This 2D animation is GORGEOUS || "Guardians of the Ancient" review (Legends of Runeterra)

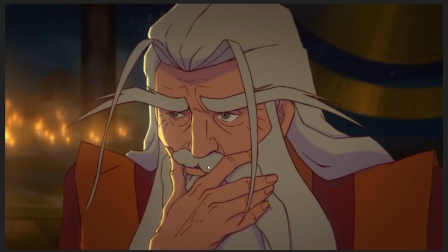[37:10]
And they're also doing some fun things with Cillian's mouth and lip.
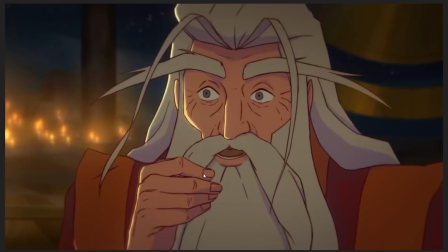[37:16]
Because you have, like, something you can do with bearded characters, especially when you have these big mustaches and you have these big lower beards, you can kind of mess with like, their mouth and make their lower lip a little bit more articulated.
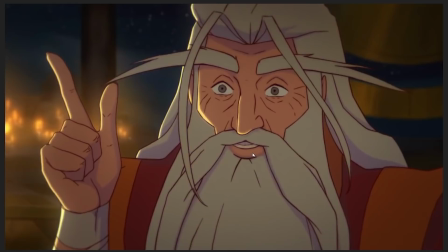[37:29]
And this, like, this shot in particular kind of gives me a little bit of Link, my boy! vibes from Zelda CD, but, like, in a good way.
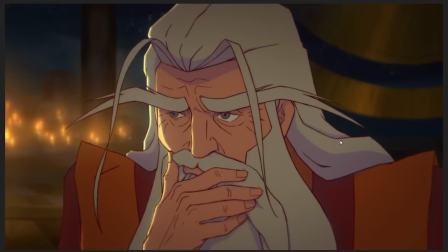[37:36]
It has, like, that a little bit of that goofy energy, a little bit, like, as he sort of recollects his train of thought, it's like, like, oh, time is a construct that's only dangerous to those who fear. I forgot where I was.
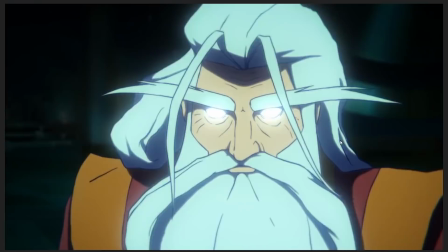[37:48]
Where was I? Oh, yes, there's where I was. And then he transitions, like, he snaps instantly back into magic super wizard mode.
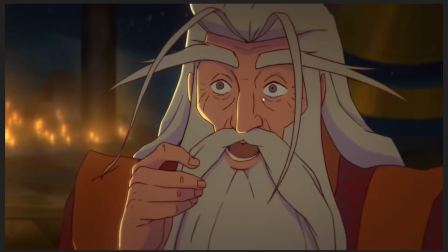[37:56]
Like, goes Super Saiyan right in front of us. But he transitions from this sort of adorable, kind of kindly grandpa old man energy.
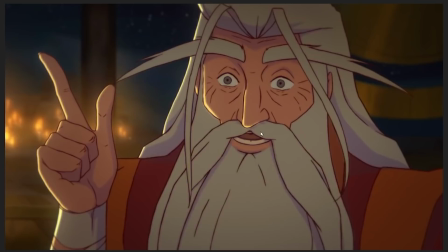[38:04]
Like, yes, I remembered where I was. Oh, I completely lost my train of thought.
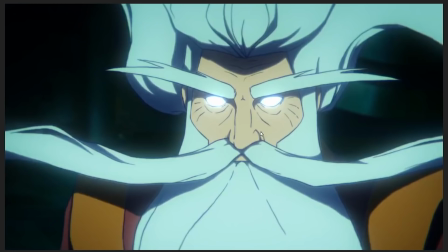[38:10]
I am the time wizard who controls all of space and time.
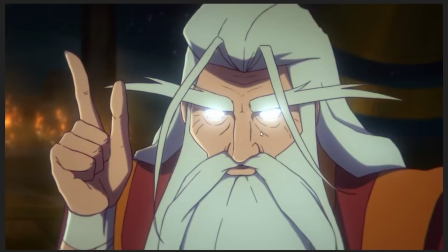[38:13]
Like, you get this transition from one Zillion, kindly old grandfather, to the other Zillion, lord and master of the Immaterium, like,
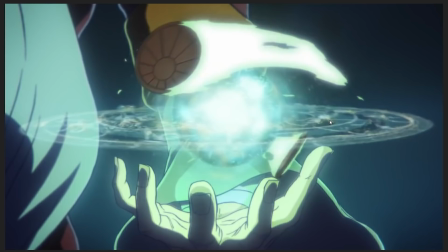[38:22]
manipulator of magic and the very fabrics of fate and destiny.
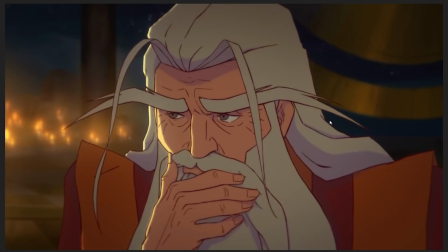[38:28]
And that transition is managed so well because they do, when he's not in wizard mode, they give him that little bit
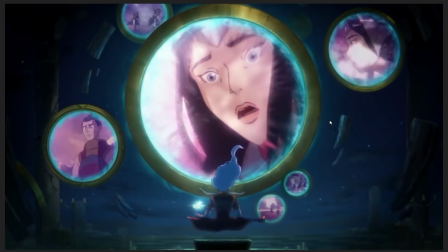[38:35]
of like cheerful, silly energy so that they can snap him out of it and turn him into the magic mage once again,
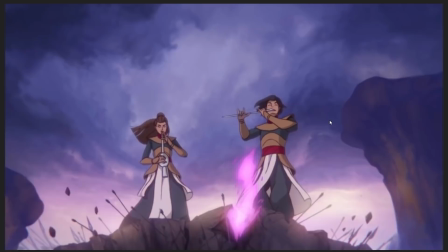[38:43]
which is like, it's just a very nice acting choice. Anyway, what do I want to talk about last?
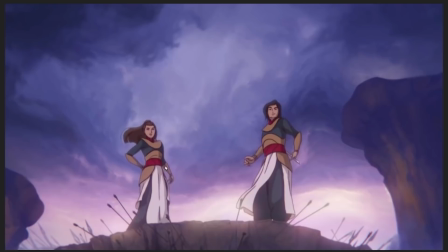[38:52]
More smear frames. So, these two characters are whipping out their flutes, right? Like, they're whipping out their flutes because they want to do the magic thing in order to drive the Noxians back. And here again, you can see the characters moving on different frames. And then sometimes they move in the same frame, and then sometimes only one character moves, sometimes only the other character moves.
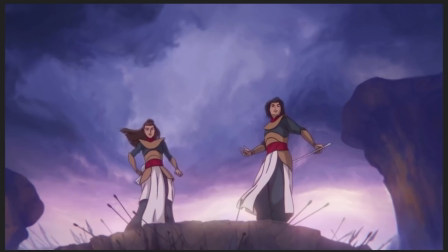[39:10]
And one thing that's being done here is, if you take a look at this spinning motion of the flute, again, let me zoom in.
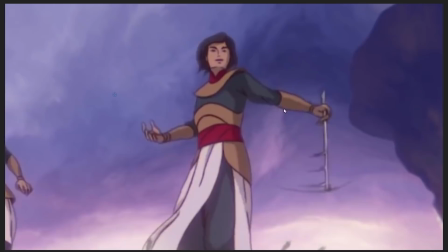[39:19]
Yoink. Take notice of the spinning motion of the flute here, because what we have is actually plenty of times in this bit of animation where, like,
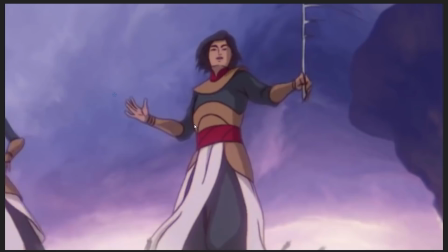[39:31]
the character is not moving, especially, like, here. We have, like, a three-frame window where nothing happens with this character whatsoever. Where he's just kind of standing still. And what the animators do here is they use these smear frames.
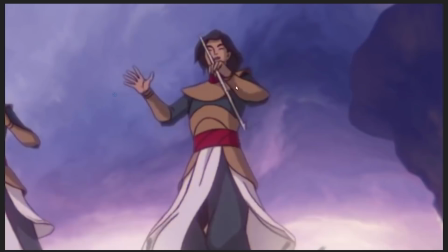[39:48]
You can see that little smear that's being applied to the flute that accentuates the spinning motion,
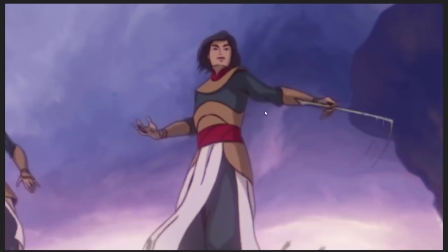[39:53]
which means that even though the character is moving at a relatively lower frame rate,
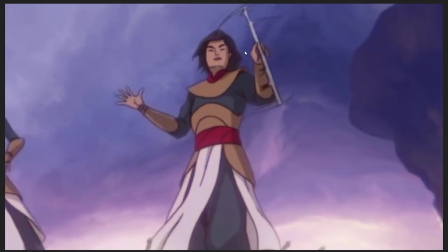[39:58]
because you have these little smears kind of bridging the gap between frames, like making sure that even though the character isn't actually moving, there's still motion present in the drawing.
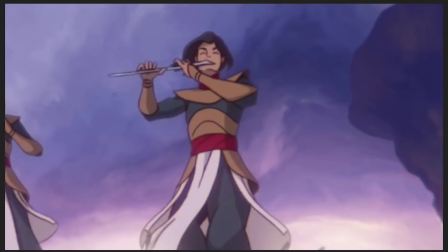[40:10]
Like, there's still these little motion lines giving you a sense of motion. It bridges the gap and makes the whole thing look just so much more fluid.
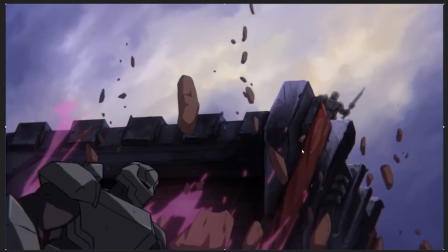[40:20]
And it's gorgeous. Like, it works so well. And then we get... Oh, hang on.
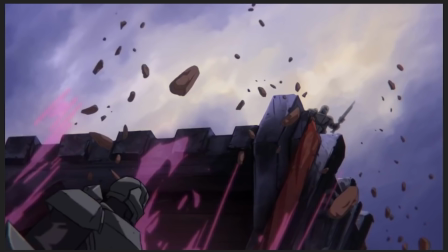[40:27]
I'm moving the wrong thing around. Here, we get the plant tentacles from hell.
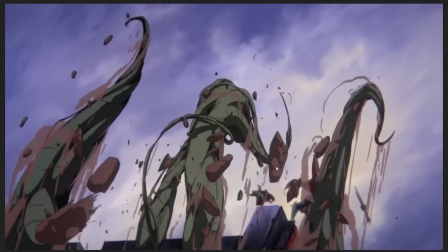[40:33]
And here we get a really clear demonstration of, like, using different frame timings in order to create smoothness and fluidity in the image.
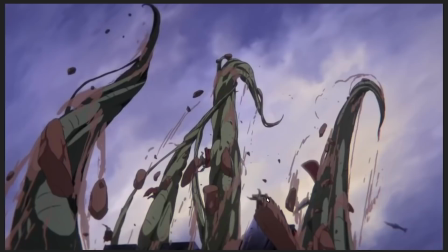[40:41]
Because one of my favorite details of this shot is, like, you look at the background, you see the little Noxians being thrown up in the air, like, oh god!
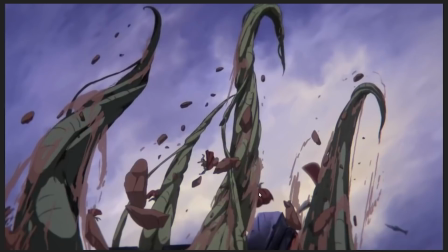[40:47]
Ah! And they are being used along with, you can see here, for example, only the Noxians move. Then here, only that bit of plant and these particular rocks. Not all of the rocks, but these particular rocks only move.
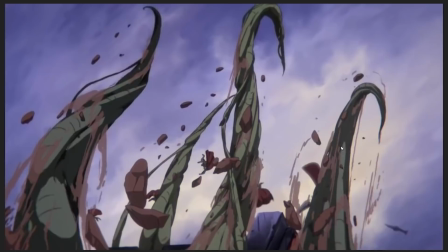[41:01]
And then we get this frame where these three tentacles and some of the rocks that are, some of the dirt and stuff that's attached to them and the Noxians move.
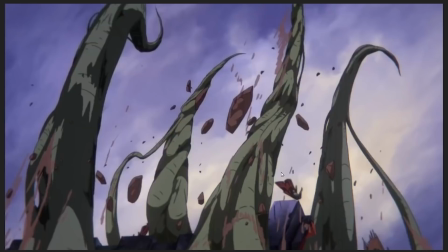[41:09]
And there's this constant, like, timing back and forth of, like, make this thing move, now make this thing move, now make this thing move, now make this thing move.
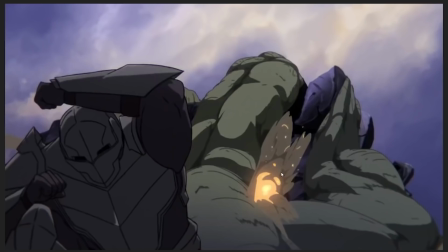[41:17]
Constantly being used to increase the smoothness with which everything is happening in the frame.
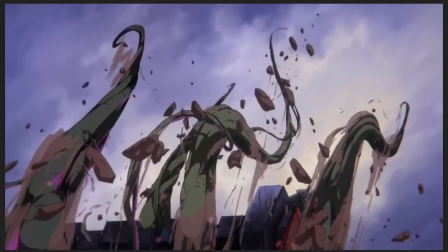[41:23]
And it works so well.
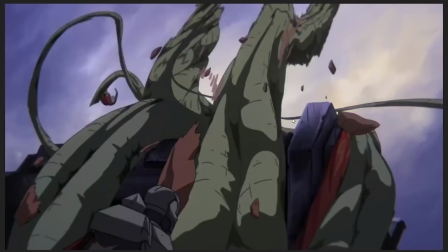[41:24]
Like, it's just a gorgeous little shot of the plant tentacles, like, bursting out of the ground, grabbing onto this thing and just crushing the hell out of it.
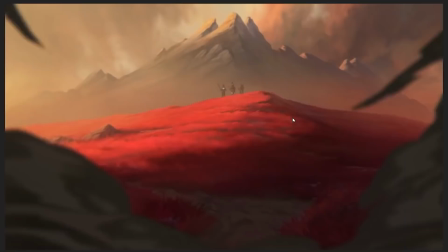[41:33]
Like, yoink! Oh, that's really good.
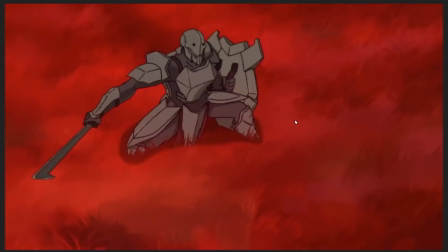[41:37]
And the last shot I want to talk about is the one of Malphite rising out of the ground, because here we see something interesting happen otherwise.
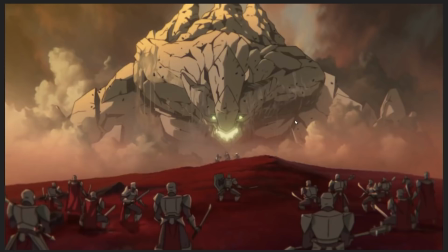[41:46]
So, we've talked about how a lot of the animation that's happening here in this thing, animating on twos, animating on threes, right? Like, it's a fairly rapid frame rate, like 12 frames per second, 9 frames per second, that kind of thing. But here,
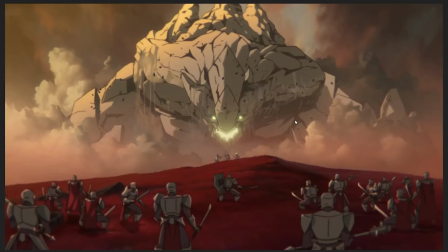[42:01]
Malphite, because he's so huge, because he's this giant mountain rising up out of the ground, he has to have this slow, ponderous energy that you get from, like, huge things that always look like they're moving slowly, just because of the sheer scale and size. So how is he animated?
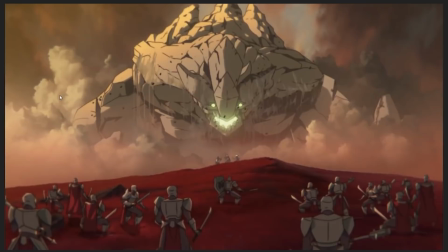[42:18]
So on every single frame, every single one, we get the smoke clouds expanding around him. Like, you can see that they're always expanding and moving, but Malphite himself...
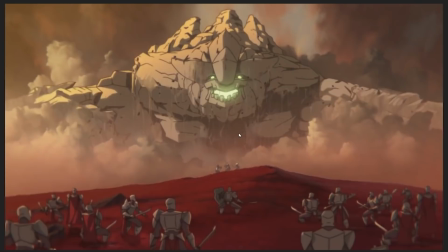[42:33]
One. He's pretty much animated on fours, with a little bit of differentiation. Like, there's a little bit, sometimes he moves a little bit smoother,
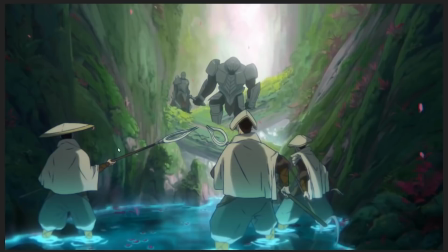[42:39]
but he's animated on this, like, relatively slow frame rate relative to everything else that's sort of,
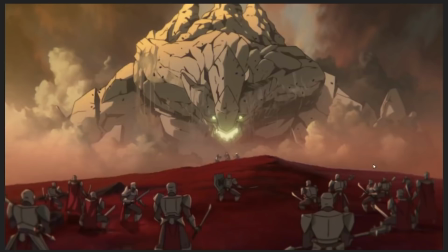[42:46]
like, happening around him in the image. And that aids in giving him this sense of being this
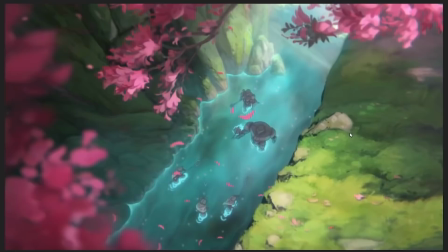[42:52]
overwhelmingly massive, slow-moving, huge thing that's encroaching on the scene.
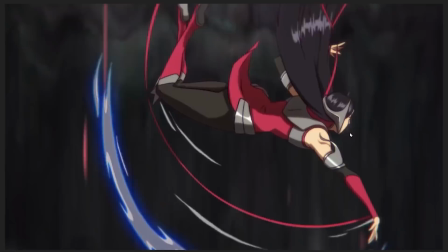[42:58]
And that's just really well put together, really well done. And we'll end again on this, like, it's just some absolutely gorgeous acrobatic animation of Irelia.
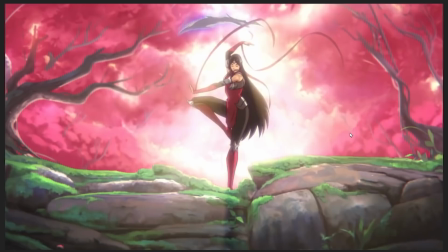[43:06]
Like, man, that looks good. And it has that dancer vibe that she really needs to have, because that's what she is.
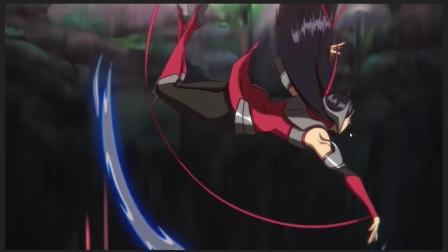[43:12]
She's a battle dancer. I still don't really like the spikes on her weird half dancer, half armor design thing.
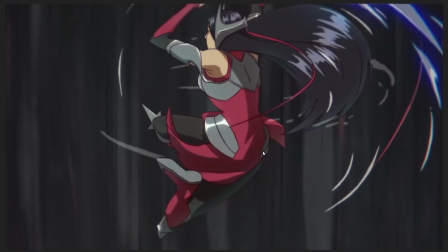[43:20]
Like, it looks like it would poke her constantly. Like, this, if she bends over, she's just gonna stab herself in like the hip or the lower gut or whatever.
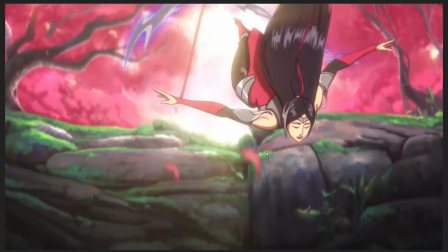[43:27]
But man, looks gorgeous in motion. Look at that spin, man.
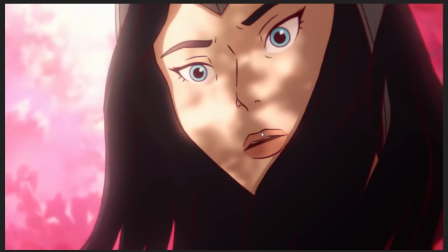[43:33]
That's good. Oh, I love 2D animation. Like, Riot Games, please just commission Sun Creature Studios to do all of the things.
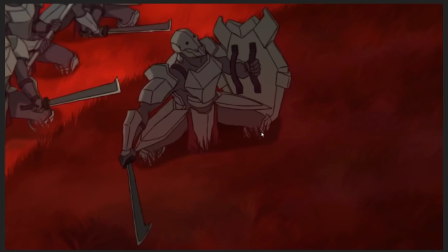[43:40]
Just let them do many things. Like, you have Arcane, you can give them a series. Like, let them have a series.
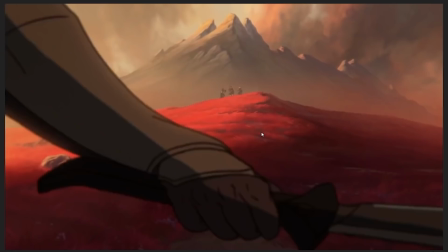[43:47]
But they just, I don't care what it's about, just have them animate people doing things.
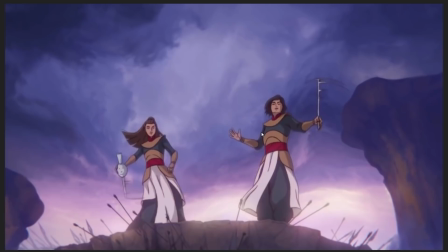[43:52]
It's like, they spin around themselves and they rotate, and plant tentacles, there's plant tentacles coming out of the ground.
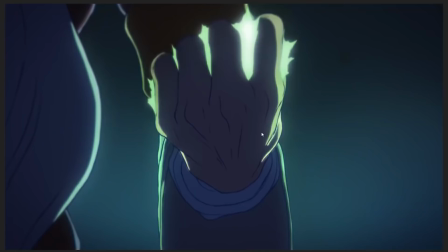[43:58]
Just give them a series where they do that. That would rule. That would be really cool, because, oh god, I like watching their animation, because it's so freaking good.
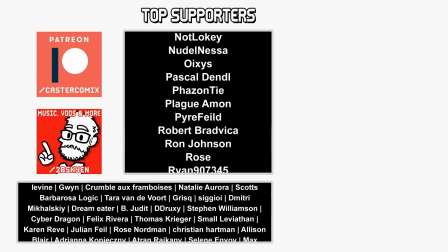[44:07]
Anyway, that's enough. Kept it to 45 minutes-ish this time around. I could have gone on for 2 hours, believe me, but I'm trying not to just go in circles and repeat myself too much over and over again.
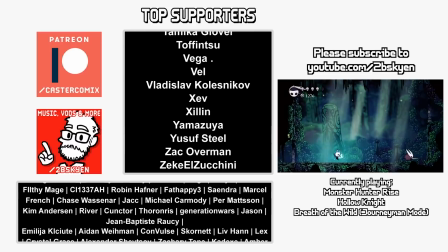[44:19]
I'm sure I have anyway, but, right. Yeah, I'm supposed to self-promote.
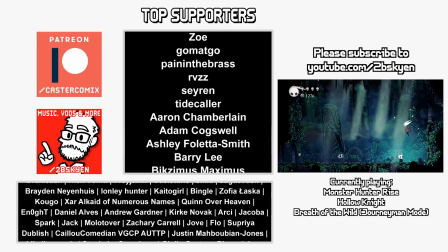[44:25]
I have a Patreon. Like, comment, subscribe first. That's the first thing you go. Like, comment, subscribe.
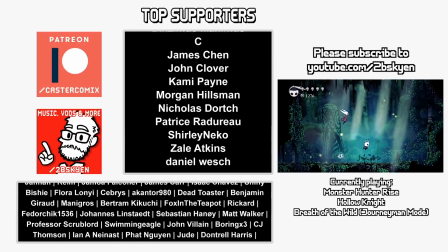[44:31]
Bell icon, because you need people to do the thing to make the usual algorithm happy.
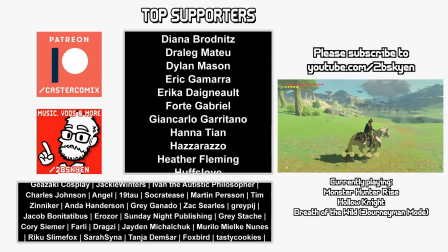[44:36]
And then you say, I also have a Patreon, a merchandise store, and a tip jar. You can use them if you want to support the channel directly, help me pay my rent and stuff like that.
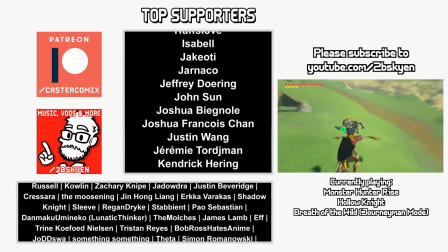[44:43]
You can do that if you want to. You don't have to. That's the second thing. Then the third thing is I have a shorts channel where I do little short videos.
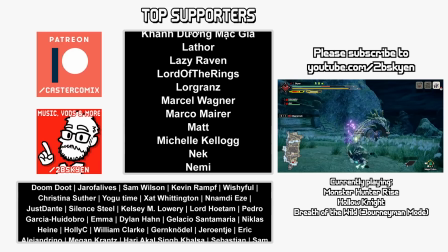[44:52]
I'm going to upload some hot takes about some of the new skins that are coming out. So if you want to see 60-second videos from me, you can subscribe to that.
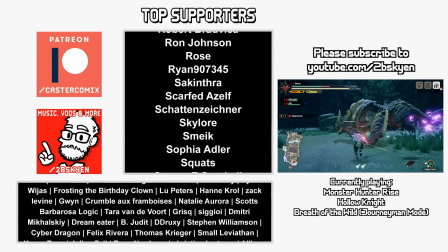[44:58]
And I also have a Let's Play channel where I play video games, because that is what you do on a Let's Play channel.
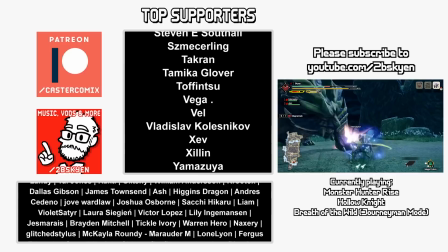[45:04]
So you can subscribe to that if you want to. And then I think I'm done.
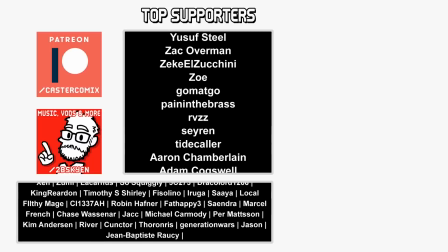[45:11]
I think that's all of it. Yes. Which is when I do my sign-off, which sounds like this.
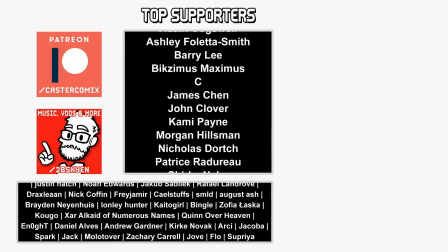[45:16]
Thank you very much for watching. Remember to wear a mask and wash your hands. Take the vaccine when it comes. And try to act in solidarity with those who are working to make the world a better place.